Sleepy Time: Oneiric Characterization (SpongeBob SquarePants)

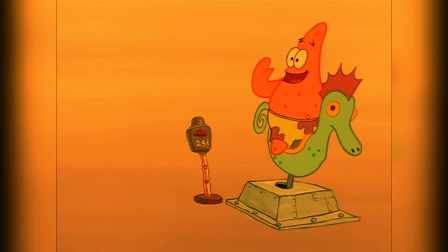7s
Something about really early SpongeBob has always been interesting to me.
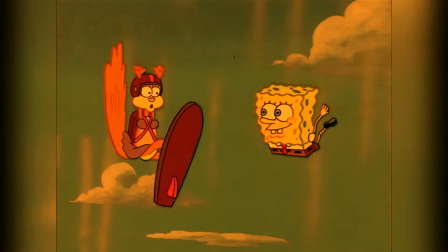11s
Sure, seasons 2 through 4 may be more polished outings, but the first season's willingness to do some really creative things with its animation and storytelling,
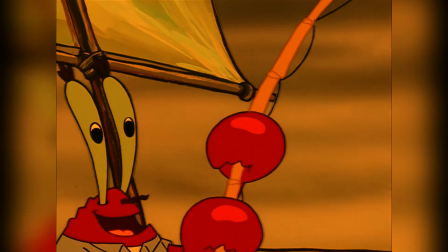19s
while still having to establish these iconic characters, has always been a fascination to me.
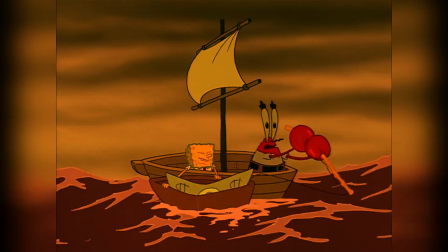24s
There's definitely a beauty in the show not having to live up to the standards of being the gigantic media franchise that it turns out to be,
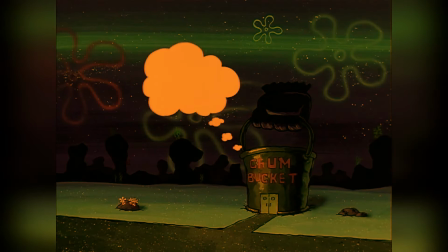31s
and the experimentation that allows.
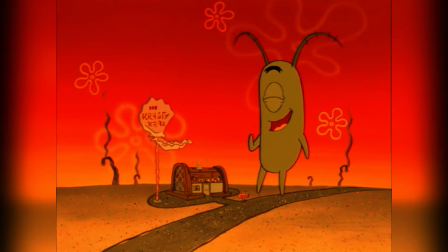34s
And as you can probably guess, there's no episode that I believe showcases this as well as Season 1, Episode 15A, Sleepy Time.
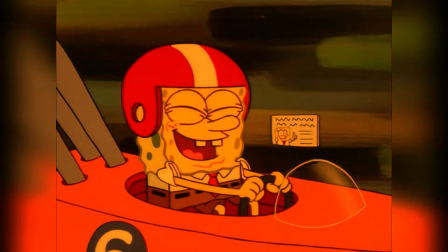41s
So, as this episode turns 23 years old next Tuesday,
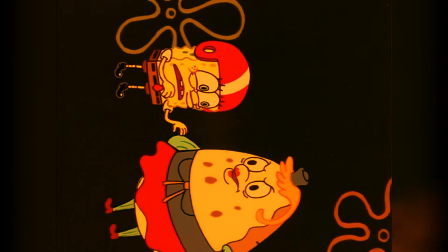45s
I think it's a great time to look back at this quarter hour and see how it mashes up characterization and experimentation to create a now iconic episode.
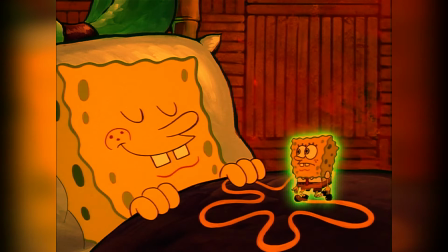54s Where am I? Is that me? Or is this me?
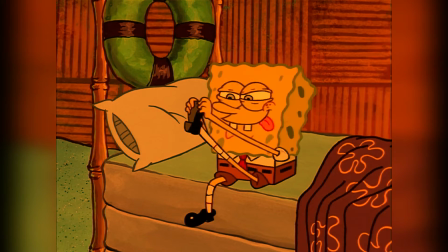58s
We open to a pretty classic looking scene with SpongeBob and Gary about to head to bed.
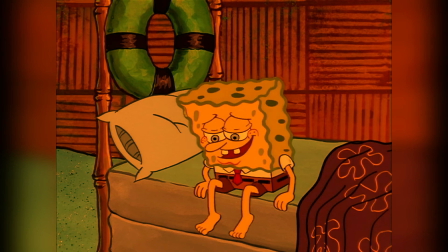64s
We get some adorable early show SpongeBob and Gary, but with a quick Ween reference.
Mind your wandering eye, you little mollusk.
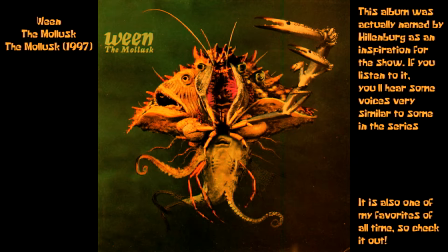72s The mollusk lingers with its wandering eye.
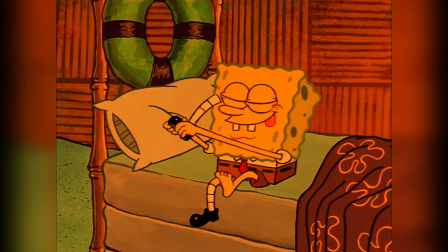77s
We're already into the first stream. This lack of any meaningful setup isn't really seen at all in the later seasons of the show,
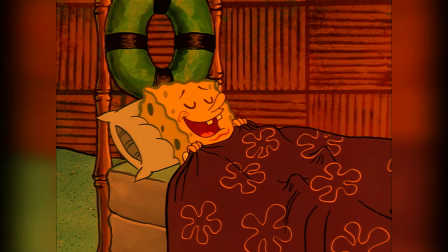84s
but as it does in this episode, it gives some really meaningful extra time to what ends up being a pretty lengthy plot.
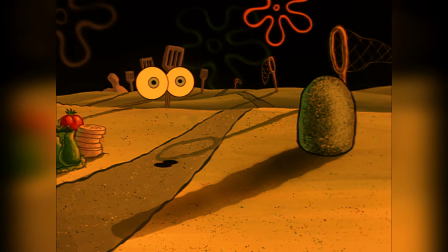90s
SpongeBob's dream takes place in a world filled with items from the Krusty Krab, as well as some jellyfishing nets.
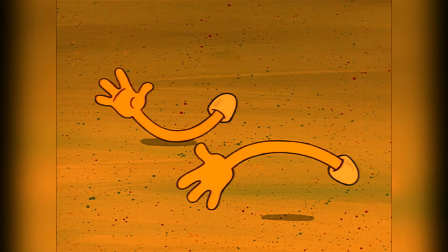96s
It's backed by this fantastically groovy track, which in conjunction to the art style shifting to be more abstract,
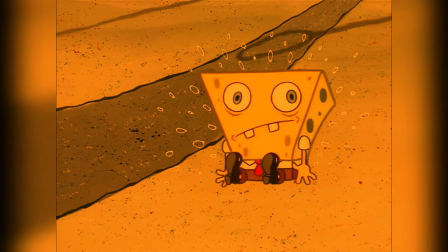102s
creates a completely different setting than almost anything else in the show.
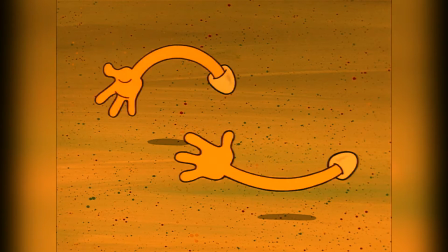105s
Meeting this abstract style is the actual premise of the first part of the dream, SpongeBob having to reassemble his body.
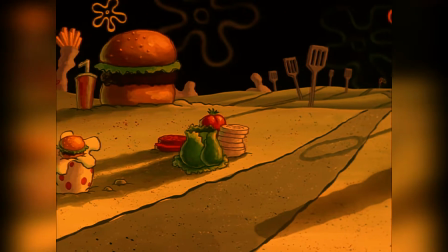112s
The show does this gag all the time, but it feels really good here, as they immediately emphasize the fittingly dreamlike nature of the entire episode.
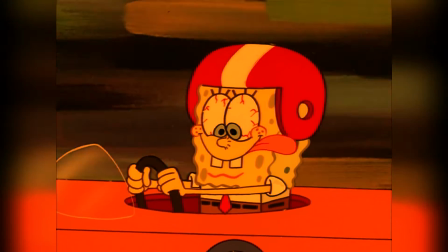120s
SpongeBob then begins to drive a race car, which, besides just giving us a tour of the terrific backgrounds that make up this dream world,
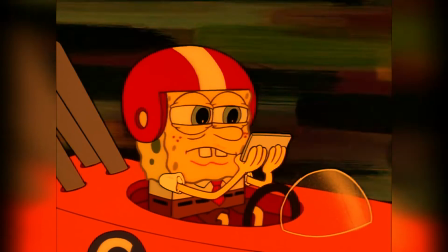127s
also sets up the driving license gag in the episode. The bit with SpongeBob overly observing his license and getting into an accident, only for Mrs. Puff to take it,
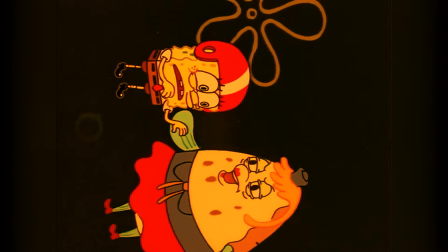135s
is funny and all, but what's really impressive is the massive amount of characterization in this scene alone.
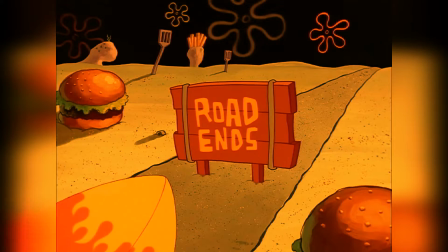141s
In like a minute of footage tops, we get references to his job, his jellyfishing,
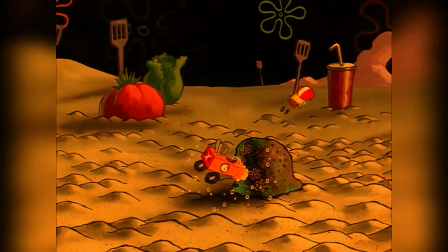146s
his struggle to get a license, all of that on top of what's already a uniquely animated and funny scene.
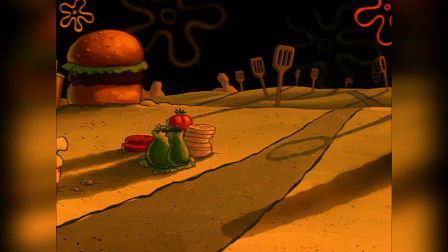152s
And that's the theme of the episode. In super short rapid-fire dreams, the show manages to fit in some of the most iconic settings in the series,
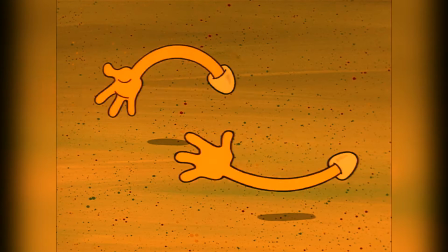160s
some stupid funny gags, and some obscenely great characterization.
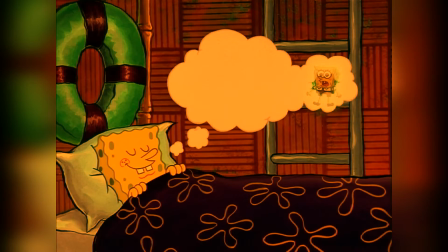164s
After getting launched out of his own dream, SpongeBob learns of his ability to traverse dreams and quickly makes his way into Gary's.
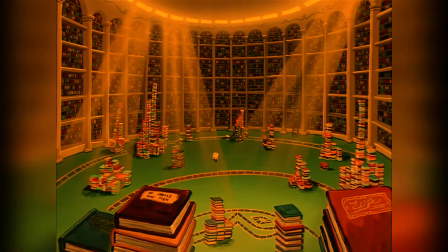170s
Now, I'll be honest, because of the humorous route that Gary's dream takes, there's not much characterization, which is unfortunate.
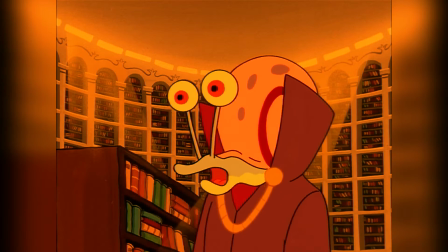177s
Or at least it would be unfortunate if the scene wasn't still terrific despite this.
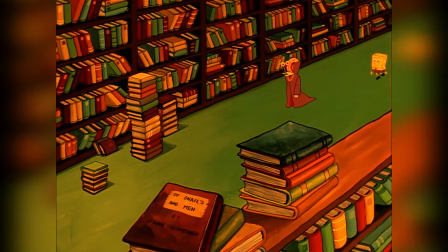182s
Gary's depiction as a humanoid keeper of this massive, stunningly animated library is one of the most memorable things of the first season,
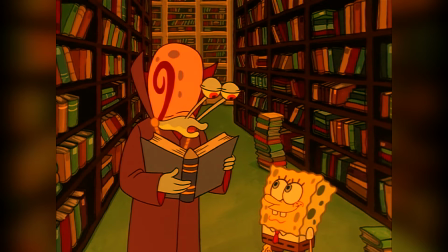189s
and the literary references and lines spoken by Gary being juxtaposed against the giddy SpongeBob just kills.
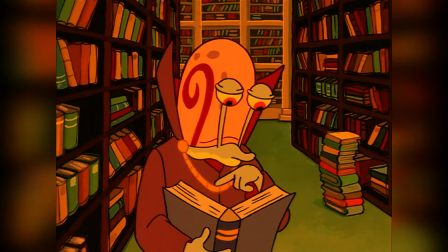196s
The ending with Gary telling SpongeBob a limerick sets up a callback for later,
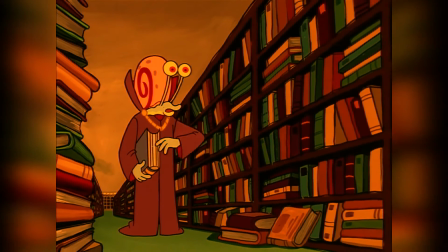200s
and his warning to SpongeBob to mind his wandering eye completes a callback to the Ween reference from the beginning of the episode.
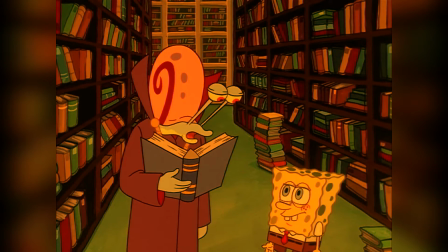206s
In general, this scene does a really good job pandering to both its younger audience as haha snail man funny,
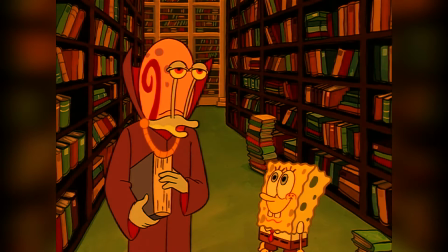212s
but still manages to have jokes meant for an older viewer.
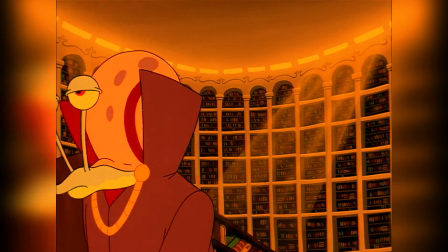216s
This scene is funnier if you know who Emily Dickinson or John Steinbeck is, or if you know what a peripherin is.
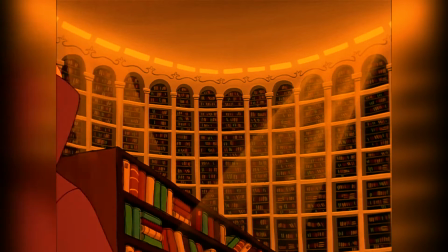222s
Either way, there's no viewer who watches the scene and doesn't get amused by any of the jokes,
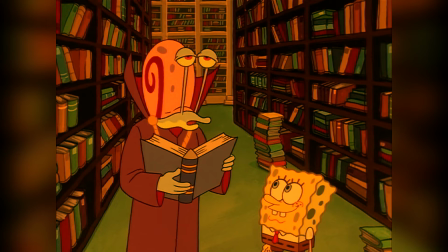227s
as just like all of early SpongeBob, it's incredibly comedically diverse.
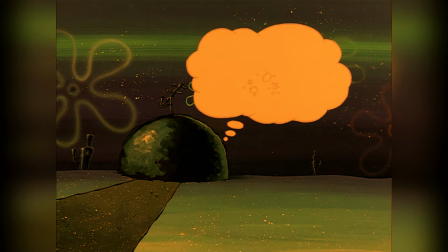231s
The next scene, backed by some of the carnivaliest carnival music ever made,
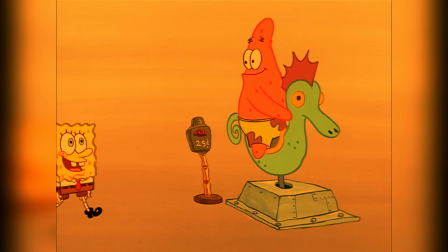236s
has what is likely the most iconic image from Sleepy Time, being Patrick on the seahorse ride.
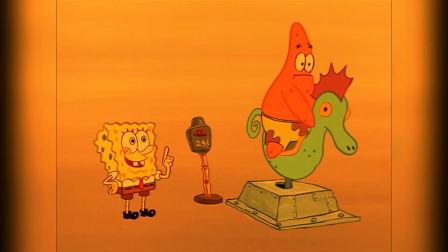241s
Despite being initially stylistically simple,
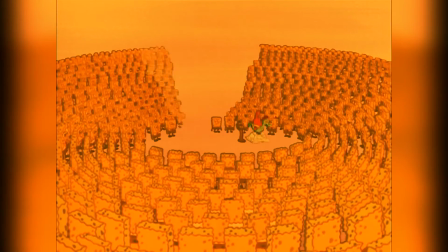244s
the episode chooses to use this void-like area in order to insert some really impressive stuff in the form of SpongeBob transformations,
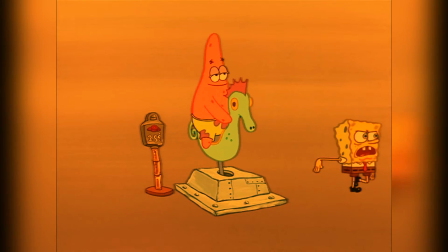252s
especially when you remember this was the last episode produced with traditional animation cells.